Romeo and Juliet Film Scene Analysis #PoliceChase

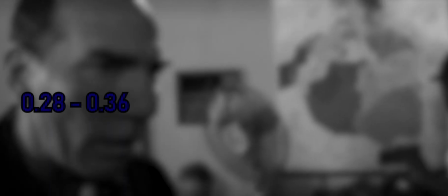(4:00)
From 0.28 to 0.36 you can hear a clock ticking,
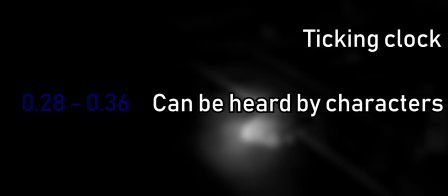(4:05)
which can be heard by the characters but extremely exaggerated in post-production to symbolize the shortness of time.
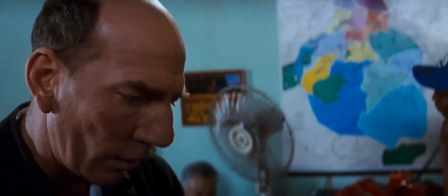(4:14) Romeo hath no notice of these accidents. I will write again to mention.
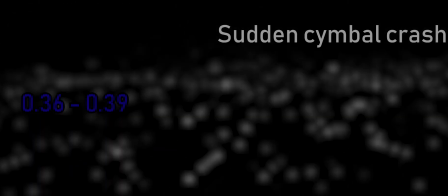(4:21)
From 0.36 to 0.39 you can hear a sudden cymbal crash assisted by a rise beforehand,
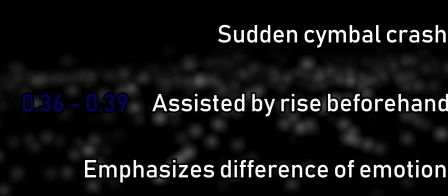(4:28)
which emphasizes the extreme difference of emotion within the scene when transitioning.
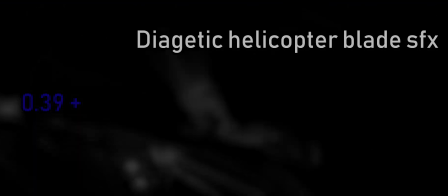(4:37)
After the transition, a diegetic helicopter blade sound can be heard.
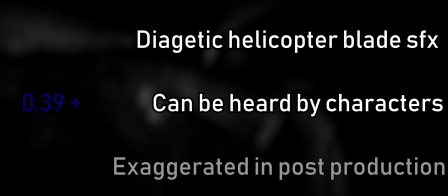(4:42)
This is also exaggerated in post-production.
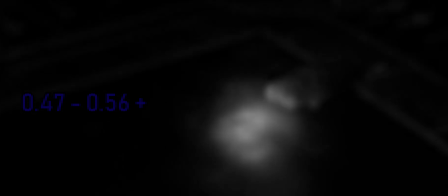(4:50)
From 0.47 to 0.56 you can hear low drumming sounds,
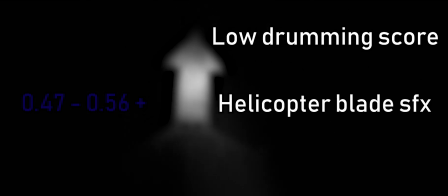(4:56)
overlapped by helicopter blade sounds and car screeching SFX.
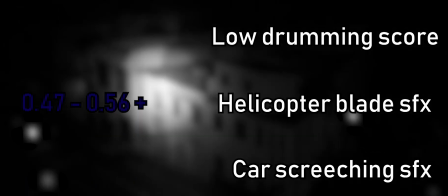(5:00)
The drumming is non-diegetic, but the vehicle SFX is all diegetic and can be heard by the characters.
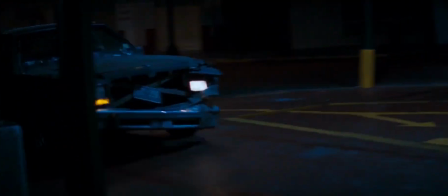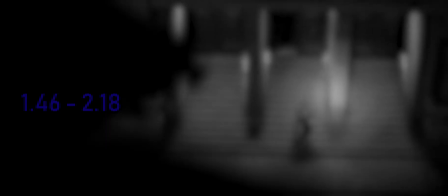(5:19)
Finally, from 1.46 to 2.18 you can hear more low drumming sounds,
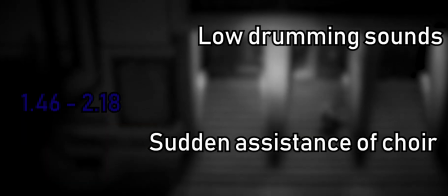(5:24)
then sudden assistance of the choir at the end of the scene to symbolize the entrance to the tomb.
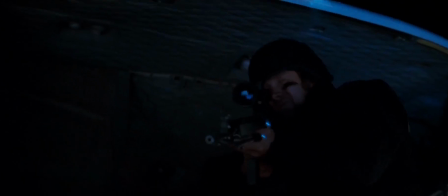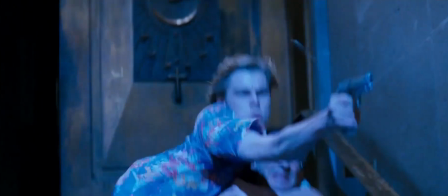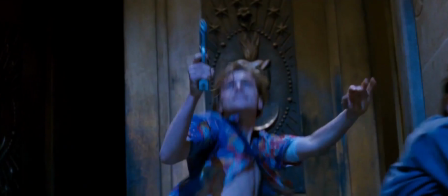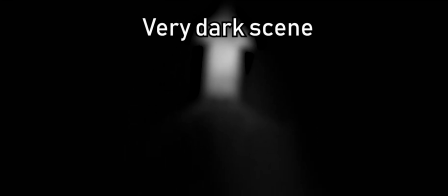(5:51)
The whole scene is primarily dark, except for soft lighting from shops and hard glare light from the police cars.
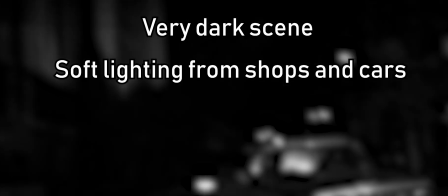(5:58)
In comparison to the police lights, the street lights are dark.
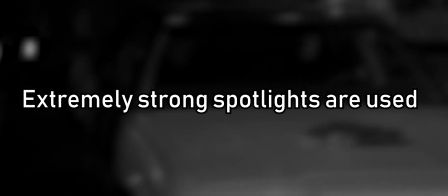(6:02)
This is done in classic police fashion, where extremely strong spotlights are used to spot suspects easily.
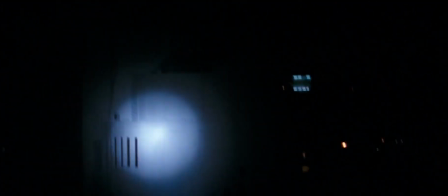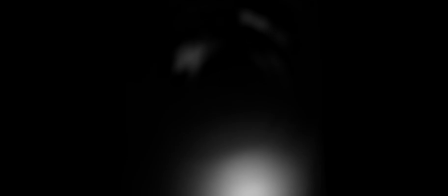(6:17)
The Mitchell Studio standard
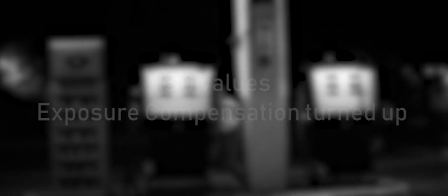(6:20)
35mm camera used to film this movie have had their ISO values and exposure compensation turned up to achieve this effect.
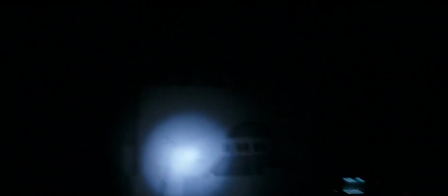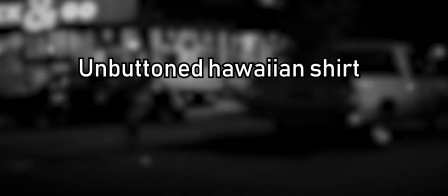(6:34)
In the scene, Romeo is wearing an unbuttoned Hawaiian shirt.
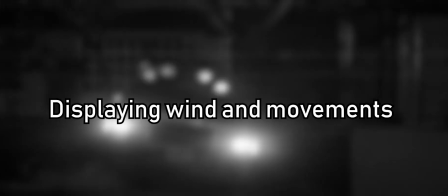(6:39)
Although this fits with the style of the movie, it is also useful in displaying the wind and emphasizing Romeo's quick and jerky movements.
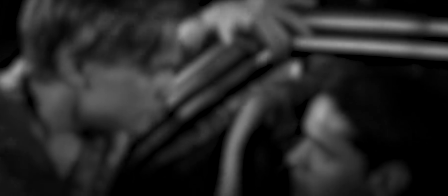(6:52)
When the camera is close to Romeo, you can see that his hair and skin are oily and sweaty.
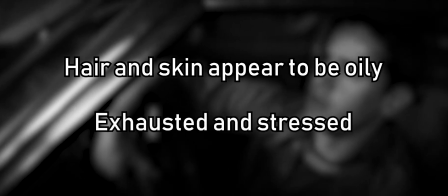(6:58)
This shows how he is exhausted and stressed, which links to his current situation in the story.
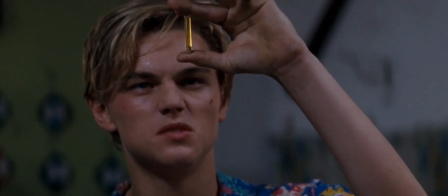(7:04) Worst poison to men's souls than these poor compounds that thou mayst not sell.
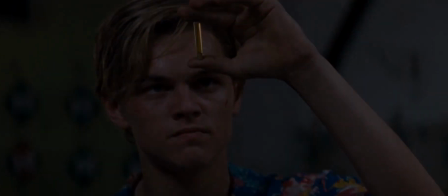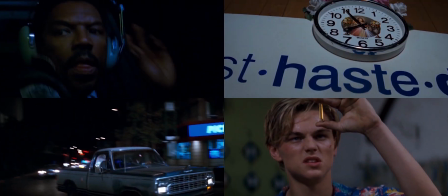(7:15)
This scene has a lot going on within it. The sounds we can hear, the cinematography we witness,
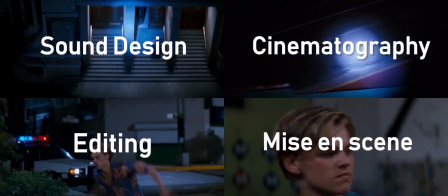(7:22)
the editing techniques employed and mise-en-scène all work together to create a masterfully created, immersive and action-packed scene.
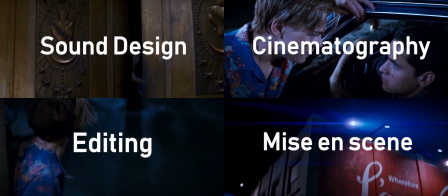(7:30)
It is obvious that Luhrmann has been using these techniques to convey the reckless and emotional last-ditch attempt of Romeo,
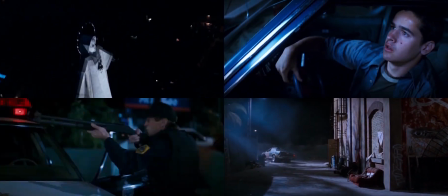(7:36)
a desperate lover trying to reunite with his wife.